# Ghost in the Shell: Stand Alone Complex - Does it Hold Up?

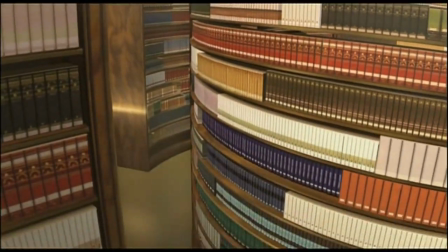[12:28]
Well, starting from a technical perspective, you won't hear me debating whether or not early 2000s 3D CG is always effective.
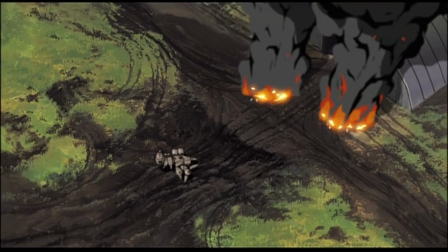[12:36]
Sure, it isn't Handshaker's bad, and this was when 3D was really being ramped up throughout worldwide animation production for the first time,
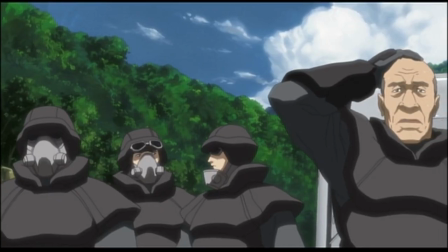[12:44]
but in the first season, its limitations ultimately inhibit immersion far more than it augments the series.
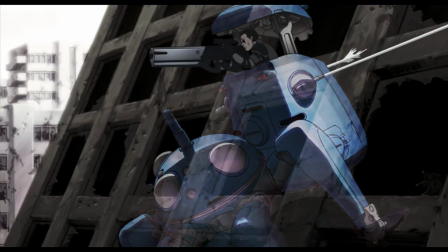[12:50]
And though the second season does improve significantly,
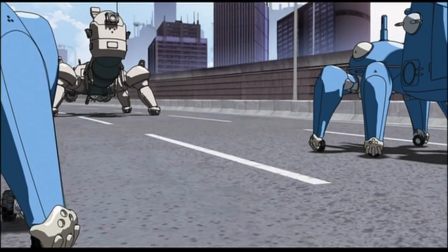[12:54]
the 2D and 3D maintains a disjointed relationship. this is made even more prominent in scenes where settings are largely rendered in CG,
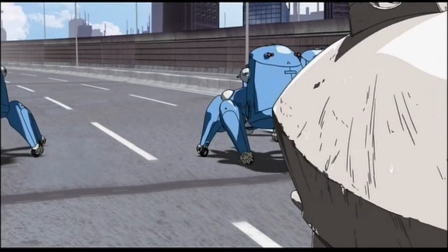[13:02]
because it takes away one of the key aspects which makes the Japan in Ghost in the Shell feel so amazing.
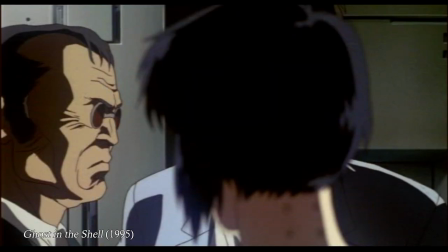[13:08]
Tactility. To make my point, let's go back to Oshi's 1995 feature film.
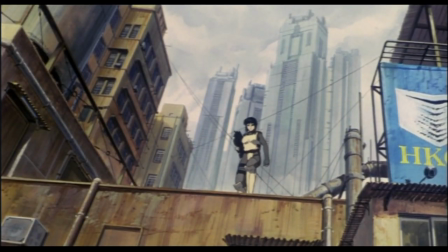[13:13]
As we follow the major through Niyama, we're given a parade of locations which always play with two essential elements of this universe, Advancement and Decay.
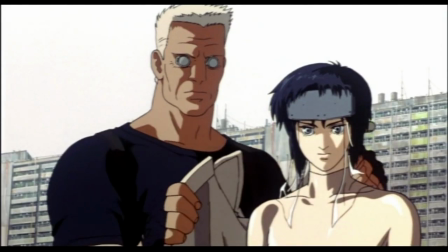[13:22]
We see the mechanized limbs and bodies of cybernized humans meshing against a backdrop of a decrepit and overcrowded city.
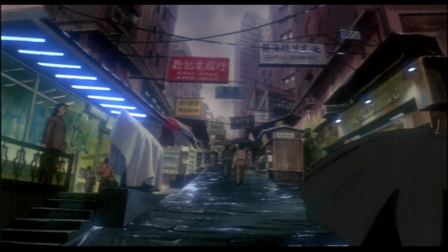[13:30]
It is an amalgamation of cultures and historical eras conflicting with technological singularity,
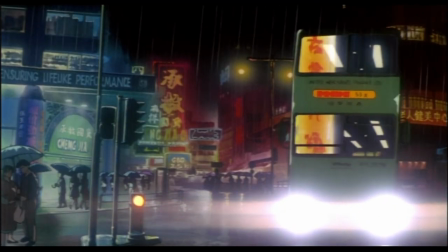[13:35]
and the result is a sizable divide between haves and have-nots, which extend to the very buildings and streets we inhabit.
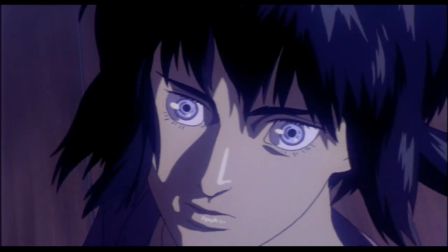[13:43]
The lush color scheme of the original film gives an ethereal vibrancy to its world and characters, characters,
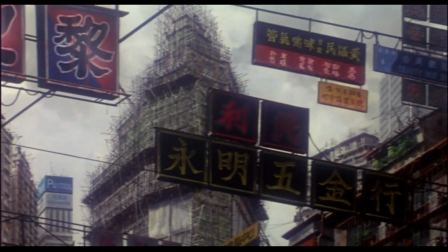[13:49]
yet we also feel the weight, we get to see the rings of the tree, so to speak.
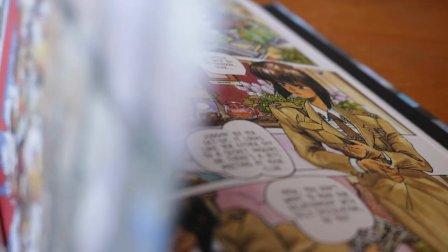[13:53]
In the colorized pages of the manga, you can also see its use of a fairly vivid and striking color palette.
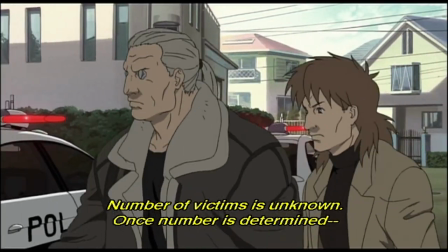[13:59]
Both of these approaches were replaced in Standalone Complex with earthy colors, which can sometimes blend into a mess of murky hues.
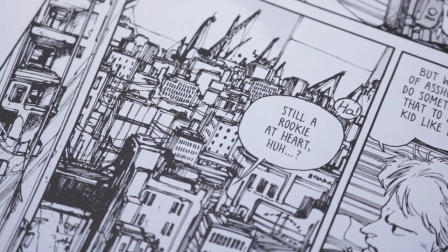[14:07]
Gone are the overused waterways, the ever-constant infrastructure improvements, the ever-present blend of the chic and the decrepit.
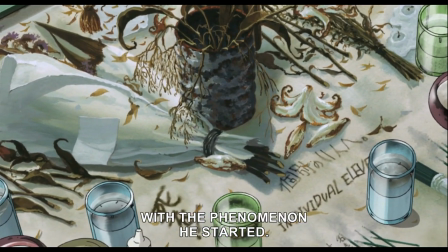[14:14]
When we do get similar aesthetic combinations to these in standalone complex, we're usually venturing into more unsavory parts of town.
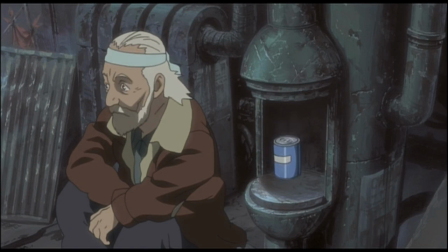[14:22]
As a result, this dichotomy becomes less reflective of the society as a whole,
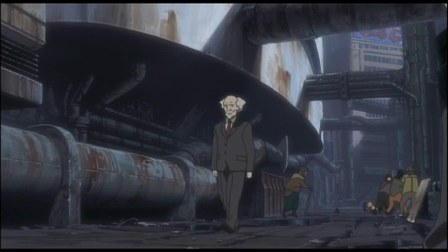[14:26]
and more specifically tied to Japan's criminal elements and underclass, inadvertently reducing its overall effectiveness.
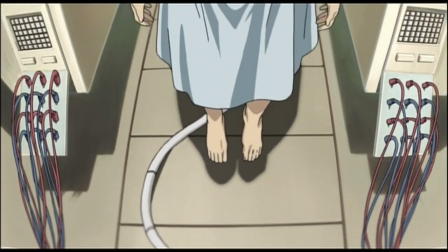[14:34]
Yes, adaptations are free to make of what they will with the material,
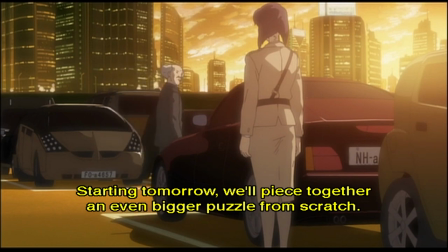[14:37]
especially when you have to make a lot of decisions as to where the limited resources are best directed, but when such an intrinsic element of the world is neglected,
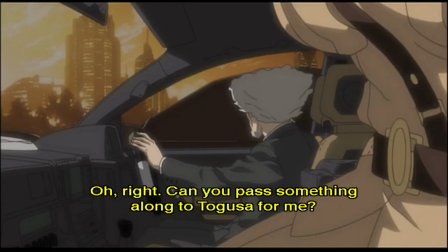[14:45]
we lose a potent aspect which makes Ghost in the Shell so unique.
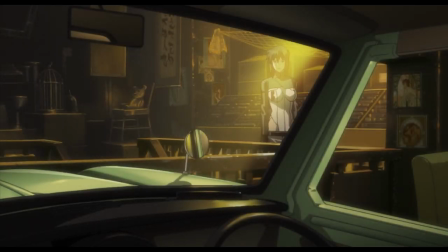[14:49]
But opposite this, Stand Alone Complex's second gig is a massive improvement, both in artistic direction and in production design.
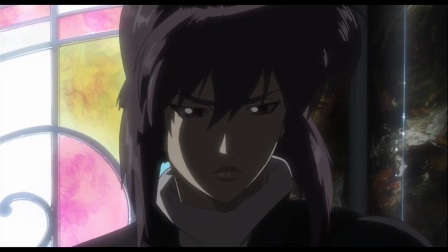[14:56]
It manages to recapture those original atmospheres while keeping a lot of the visual motifs established in the beginning, which I thoroughly enjoy and appreciate.
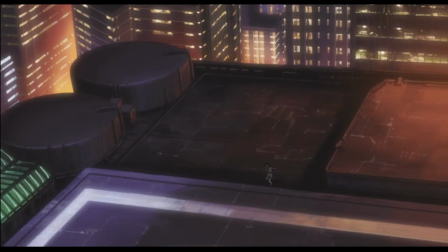[15:05]
Because, buttressing your existing strengths and changing those artistic directions which fell flat,
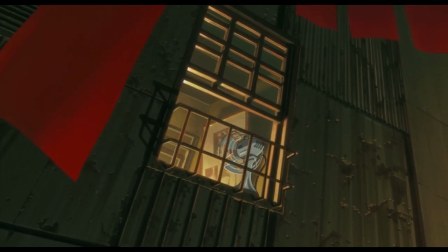[15:10]
without sacrificing the integrity of your story or your visual identity to which fans are already attracted, is extremely hard to do.
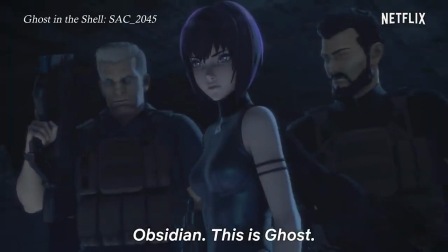[15:19]
Though it does seem that Kamiyama may have forgotten to import his last save over to Ghost in the Shell SAC 2045.
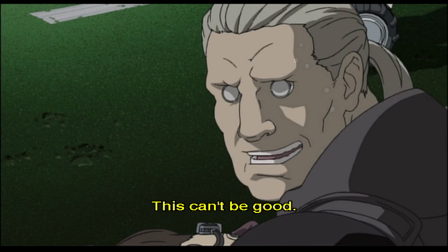[15:26]
Having said all this, Standalone Complex understands Shiro's sense of humor considerably better than Oshi.
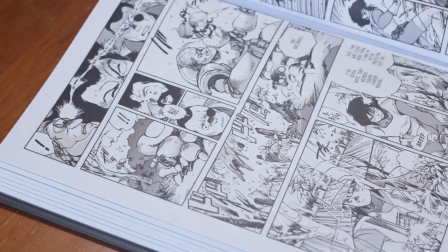[15:32]
The manga's dark yet playful sense of humor is one of the key features which were somewhat dismissed in the feature films,
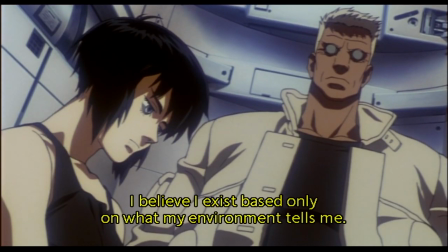[15:38]
being the more serious take on the subject, to be sure. But Stand Alone Complex is constantly riffing,
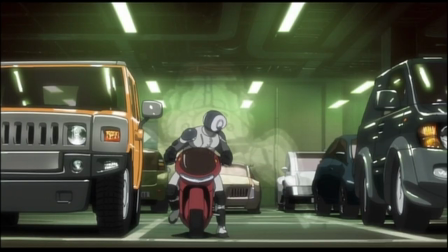[15:45]
and most of the scenes featuring the Tachikomas find ways to throw in a fair few jokes even when the scene is deathly serious, and when we look at the Tachikomas in the manga,
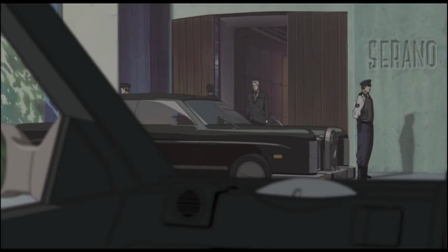[15:53]
the snappy dialogue and the pacing is almost an exact match. So, while there were a few creative paths taken that I certainly have issues with,
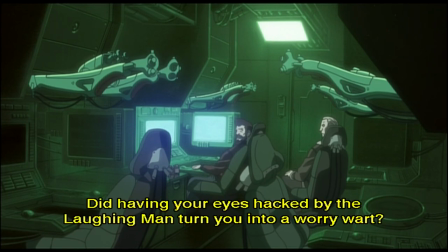[16:02]
there's also enough beholden to what came before it that Stand Alone Complex still manages to feel right, despite the liberties taken.
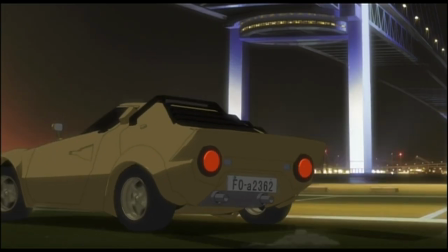[16:09]
Kamiyama manages to make expert use of his assets, making budget and production limitations almost negligible and allowing the series
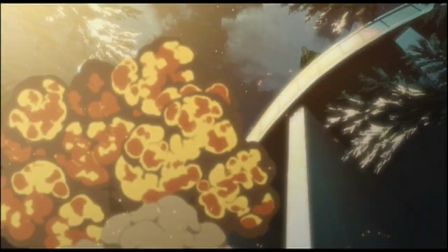[16:18]
to save the majority of its complex work for moments of higher octane action. There is little that I would describe as fluff or fat,
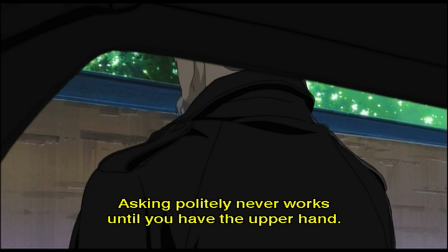[16:26]
with each sequence meticulously crafted around a succession of angles which always add further emphasis to each pivotal scene's tone and importance.